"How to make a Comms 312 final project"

So you want to film a video, but you don't know where to start? We, as fellow communication students, have a step-by-step process on how to make the best video ever, or at least one that will get you a good grade.
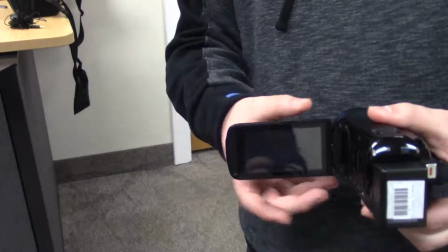First things first, you need a camera, tripod, and lav mic.
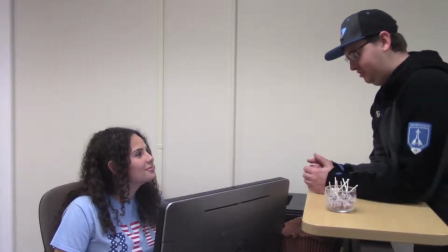Now let's show you where you can check those out. Now let's start with framing your shot, simple B-roll.
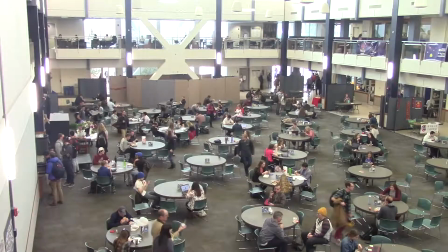This is the footage that plays while voiceover continues over top. It illustrates background and story to emphasize what the voice is talking about.
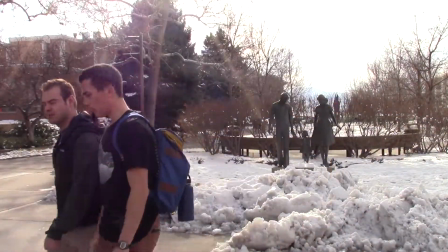The basic shot sequence for B-roll is wide, medium, tight, tight, tight.
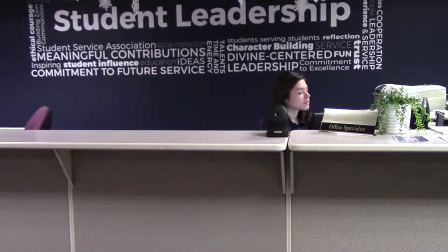The wide shot establishes the scene. The medium and tight shots show how the subject interacts with their environment.
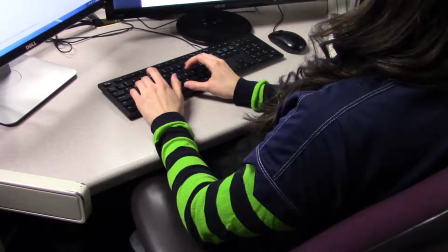This brings us to the rule of thirds.
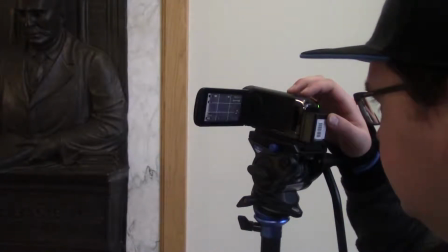The rule of thirds is the fundamental layout of how to arrange a subject in your frame in an interesting way.
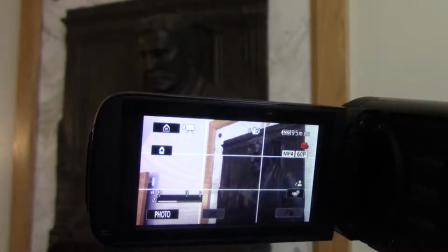Your Vixia camera will automatically show you the grid lines on the screen so you can place the subject right on those intersections,
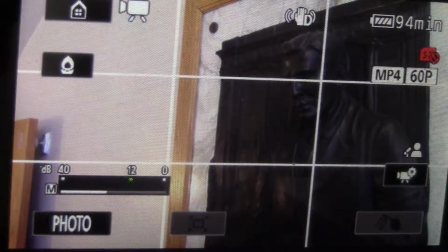because front and center is just plain boring. Now let's try doing an interview. To begin, mic up your subject. Don't forget to hide the cord under their shirt or over their shoulder, and plug in some headphones so you can check that the audio is coming in clearly.
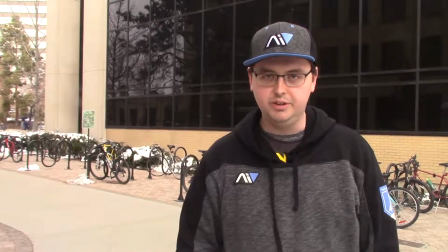Frame your subject according to the rule of thirds. One thing to look out for is headroom, which is the space between the top of your subject's head and the top of the frame.
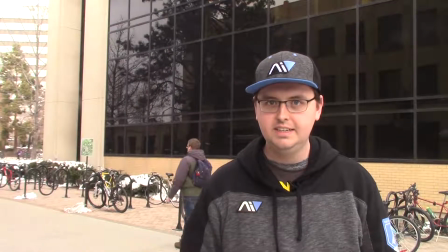Right now, that's a little too much. But if you bring it down too far, the top of my head gets cut off.
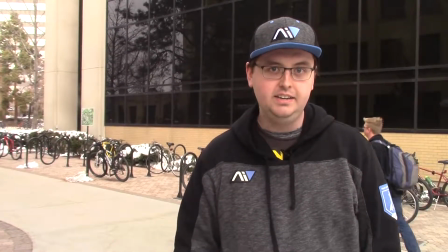So we need to find that happy medium. Once you have that all set up, you need to start thinking about backgrounds.
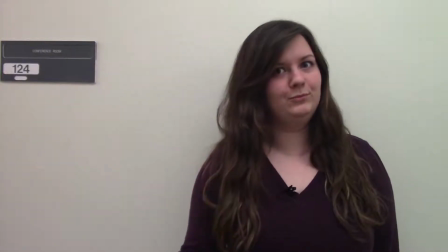Putting your subject in front of a blank white background is a no-no. Try putting your subject in front of something interesting, but not too distracting.
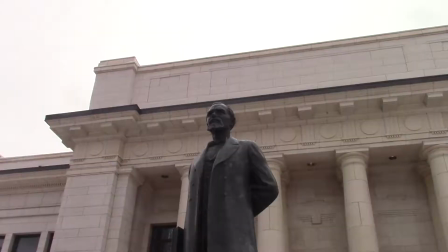Something with a lot of depth, like you see these chairs right behind me. Remember as well to make sure that the subject of your shot is in focus.
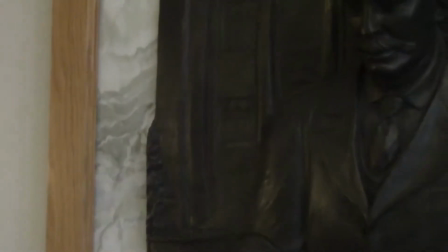To make sure, try zooming in on the subject and then zooming out. The Vixia should automatically bring your subject into focus and you are good to go.
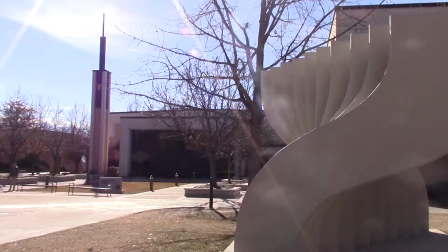Lighting is huge. It separates an amateur videographer from a professional.
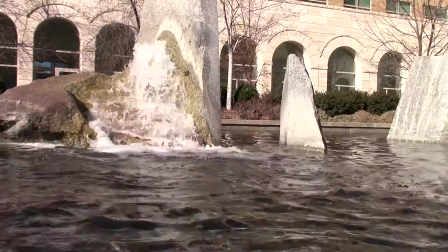Try filming outdoors if you can to get that nice natural light without casting shadows.
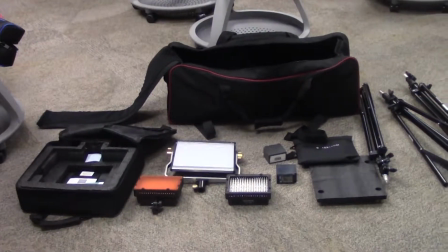But if you do film indoors, you can always check out a simple lighting kit.
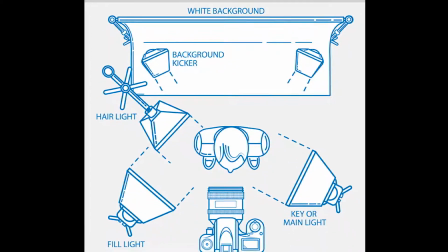The key light goes next to the camera to light up your subject, and the fill light on the opposite side counteracts the shadows. Lastly, you have the backlight to make the background look less harsh. Once you've done all that, there are still a few things that you can do to make your video more immersive. First off is natural sound. This is the background noise that you capture during natural filming. And then there is the Nat Pop, a burst of natural sound that stands on its own.
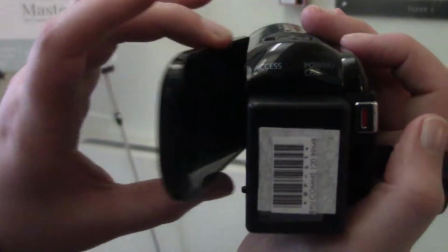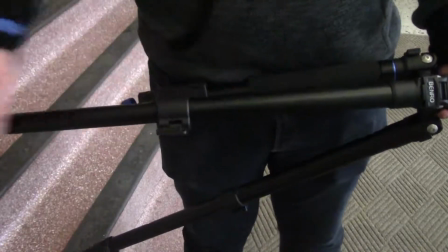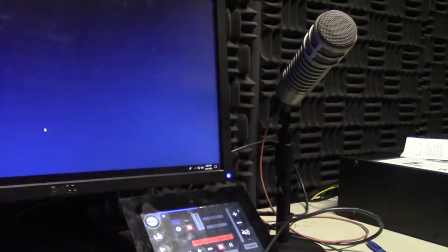Lastly, let's cover narration. If you want that crisp, clear podcast sound, you can record your voice in the audio booth.
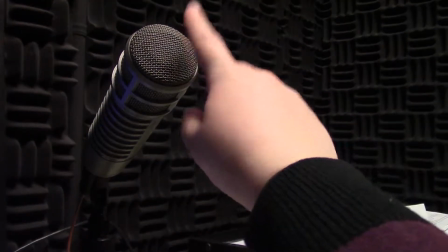How is it done? Let's hear it straight from the horse's mouth, our very own Dr. Romney. All right, so here's the audio booth. All right, so everything that gets recorded in here actually goes to a server. All right, so it's really easy to use. We've got a dialog box here. All right, you fire this on, and you click on the record button, and you'll start to see some mic levels bounce. And once those bounce, you know you've got speed. All right, so once you've got speed, you can speak here into the microphone.
Mic check 321, 321, mic check.
Now you can return all the equipment you have checked out, but don't forget to take your SD card.
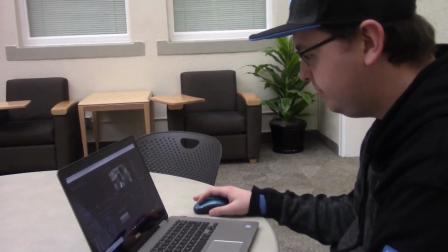Now you can edit your project in Premiere. Good luck on your videos.